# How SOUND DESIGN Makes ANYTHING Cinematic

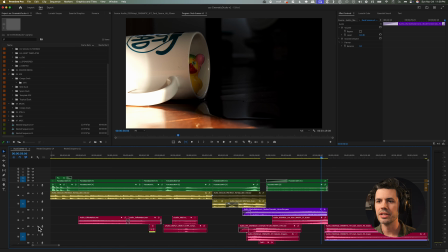And once again I used some trailer sound effects, these impact hits from audio, stacked on top of each other because you want to layer that stuff just to make it a little more unique. And that's it.
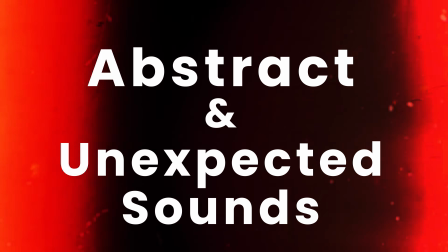One of my favorite parts of sound design is that it gives you so many more opportunities for abstraction and unexpected creative choices in the edit than just anything else in filmmaking.
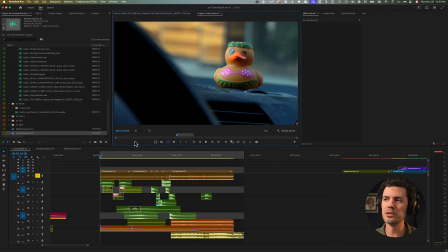And I tried to explore that with this little scene with this tropical Hawaiian duck.
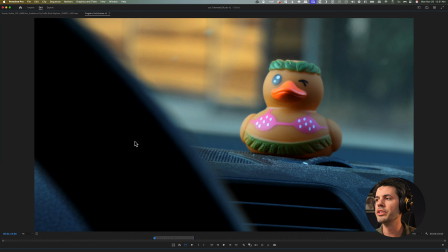So here's what it looks like with no sound design, just production audio.
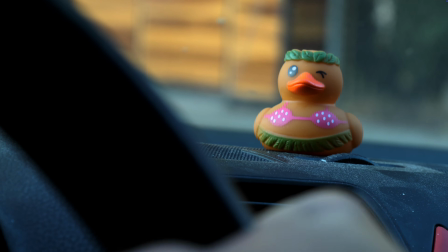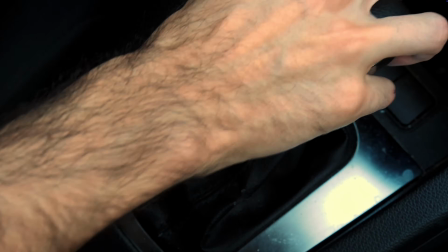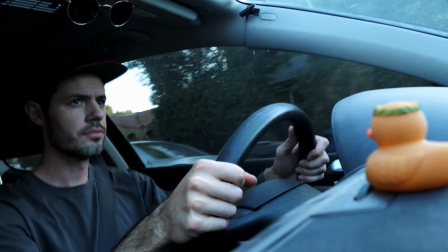Really nothing special there, but let's see if we can make it special with some abstract sound design, right?
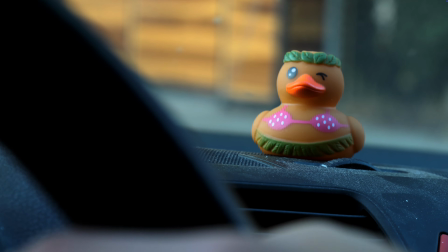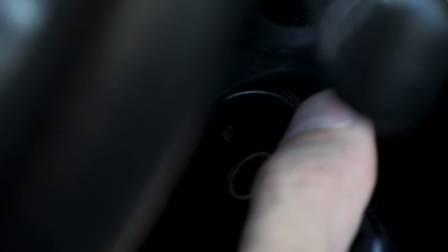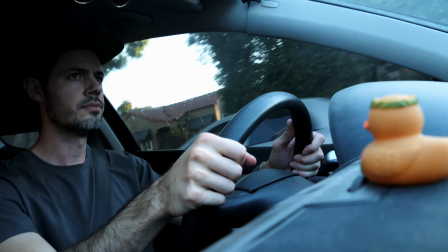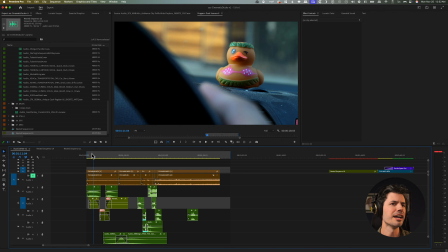I just made a decision. This is going to be a scene about a guy who's getting ready to rob a bank or some kind of store.
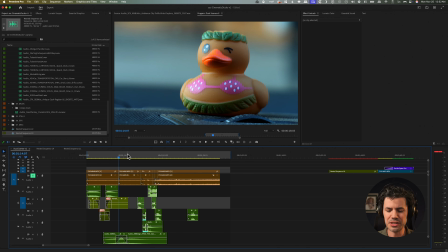He's nervous. The duck and the thought of going to Hawaii gives him the courage that he needs, the resolve to go do it.
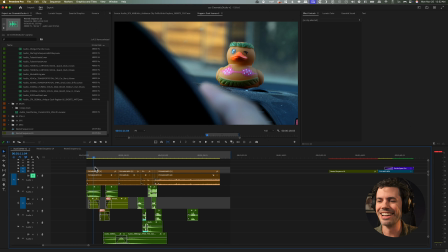To justify that story, I've got a couple things going on. I added the nervous breath in the beginning, but that's not unexpected. That's not abstract.
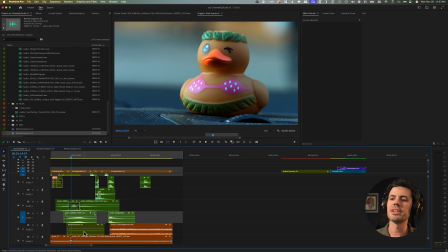Now we've got a little bit, right? So I've got the seagulls, I've got the ocean waves, I've got this synth pad sound right here.
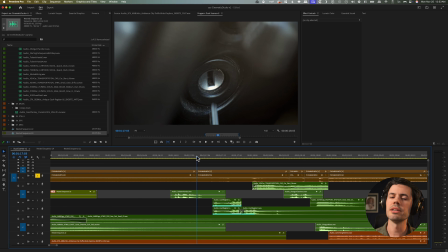Just to make it sound like, oh, that's the dream, right? Instead of just doing the typical sound of driving, I decided to change all of those.
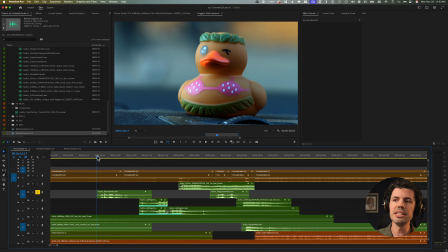So for example, instead of the sound of keys, I used the sound of coins.
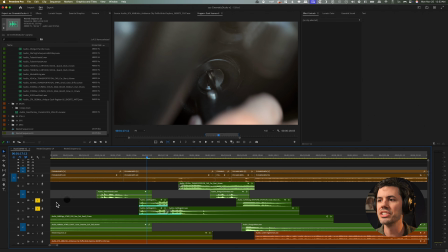Instead of the sound of sticking the key into the ignition, I used the sound of a cash register.
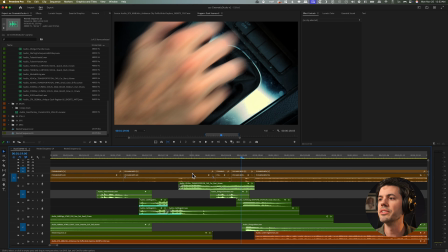And instead of the sound of sticking the car into gear,
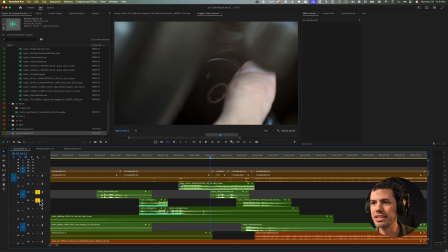I did a shotgun getting cocked and then firing. It's kind of telling a story. It's injecting energy. It's injecting creativity into an otherwise pretty boring scene. And if this was what that scene was about, then it's furthering the narrative through the sound design.
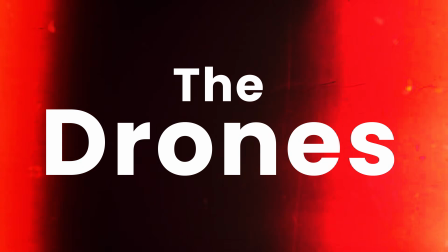What more can you ask for? So last but not least, let's talk about drones and really milking your reverb.
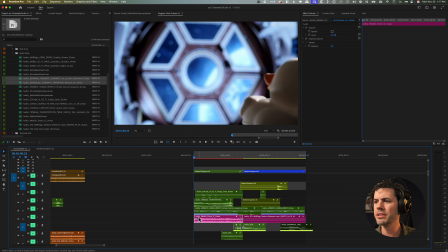And what is a drone, by the way? Well, here's a great example.
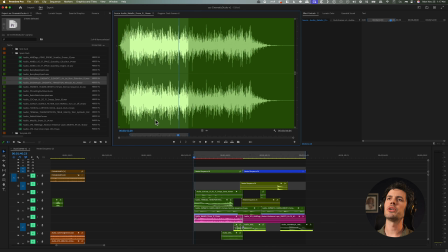It's almost like super loud room tone in weird, ethereal, surreal places, and it just kind of heightens the strangeness of a scene.
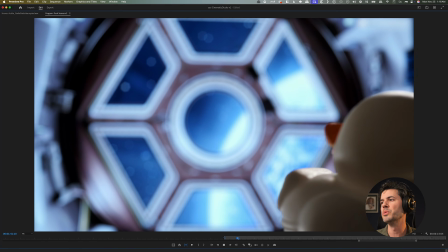That's f***ing crazy, man. So with no sound, it looks like this.
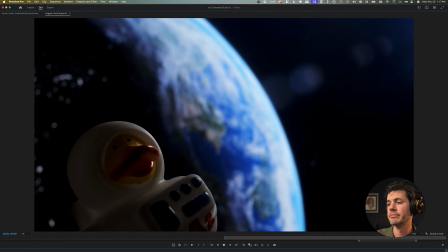There he is, just floating. Or she. We don't know. This one was fun to shoot, by the way.
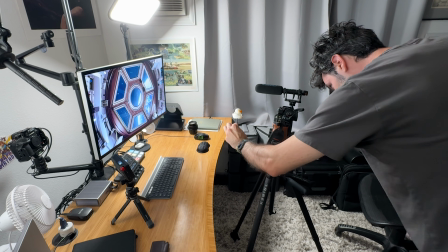I used my computer monitor as the backdrop, so I just played stock footage of like the earth and then held the little duck in front of it. Let's take a look at this with sound design, huh?
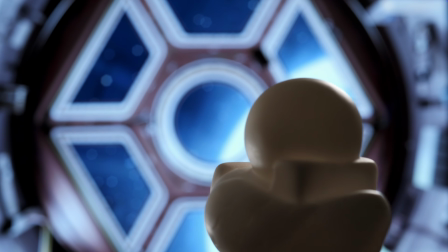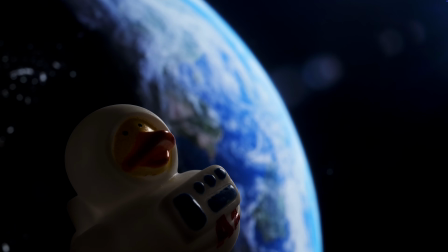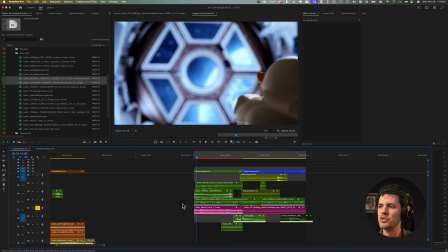If we break it down, it's so simple. I put the two drones in pink. So we got this one.
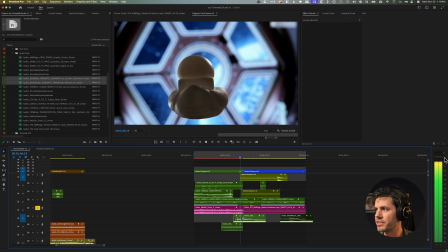I intentionally made this very loud and overpowering. You can see how it's like so close to the top of the decibel meter there.
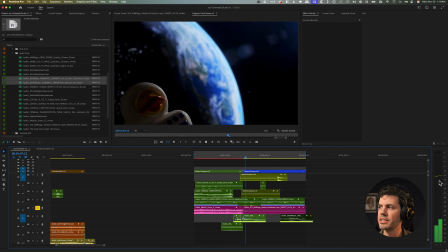And then when we cut, I intentionally made this one very quiet. We have some hydraulic sounds for suggesting an air door opening.
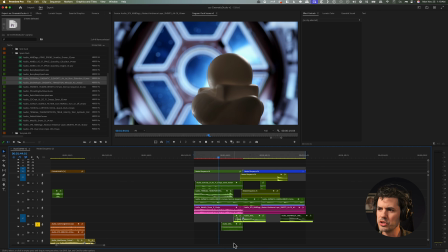I have another drone down here.
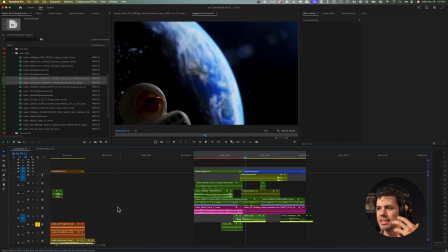That one was a little in your face, and I just used a little bit of it again to help sound like there's like an air pressure release happening. I've got a few other just random beeps and boops going on, but the big sound that's driving this and working
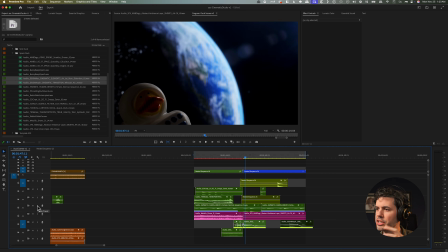with the drone sounds kind of synergistically is this sound.
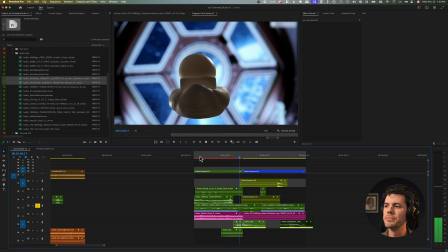Just another human breath sound I pulled from audio. I think it plays so well with the drone.
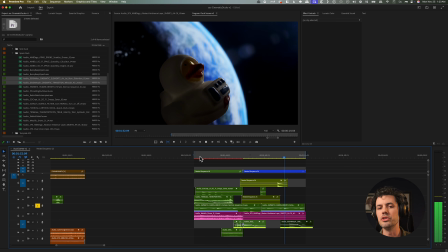It's like a perfect contrast to it, where the drone is super ethereal, alien, far away, and the breath is just, you know, the most human sound, and it's kind of right in your ear.
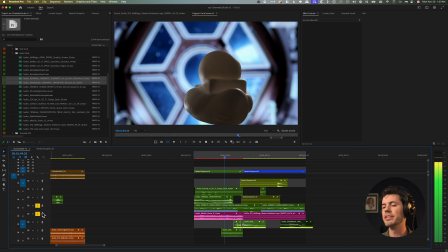I mean, I'm just ripping off 2001: Space Odyssey, but hey, if it works, it works. So I hope if you take anything away from this video, let it be that no matter how good the stock music and sound effects that you're working with, you know, from audio, for example, $59 for a whole year. If you use the link in my description, what a deal. Those are not the end all be all, okay? Those are a great starting point, and you should throw those into your projects and then cut and screw those things, make them your own, add reverb and delay and change the speed and the pitch and layer these things up in your own way to make them your own. That's how you customize the soundscape of your film and inject your own creativity into the sound design. It takes some time, but the more you do it, the more comfortable you get with it, the more enjoyable this process becomes.
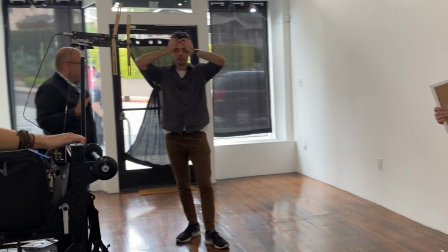I mean, filming is so hard and stressful.
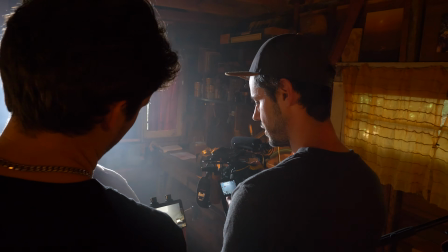When you actually get that footage home and you just have all the time in the world to just sit down and play, and there's no stakes, it's just like writing. It's like free fun. How are you not going to want to do that? Thanks so much. See y'all next time. Stopped recording and realized I forgot the 5th sound design technique that I promised you, so here it is. Number 5, add a breathy, pretentious, whispered voiceover to the footage.
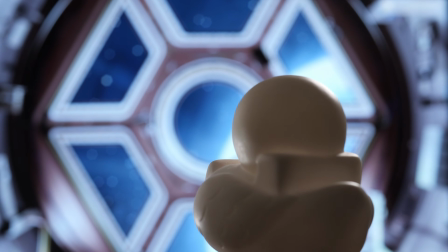I'm a long way from the pond back home, but I must find my flock,
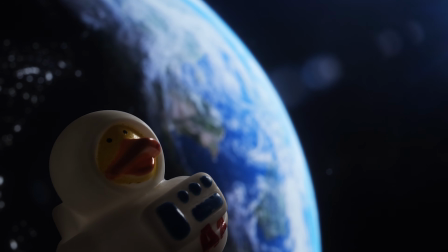even if it takes me to the edge of the universe. I won't be a sitting duck anymore.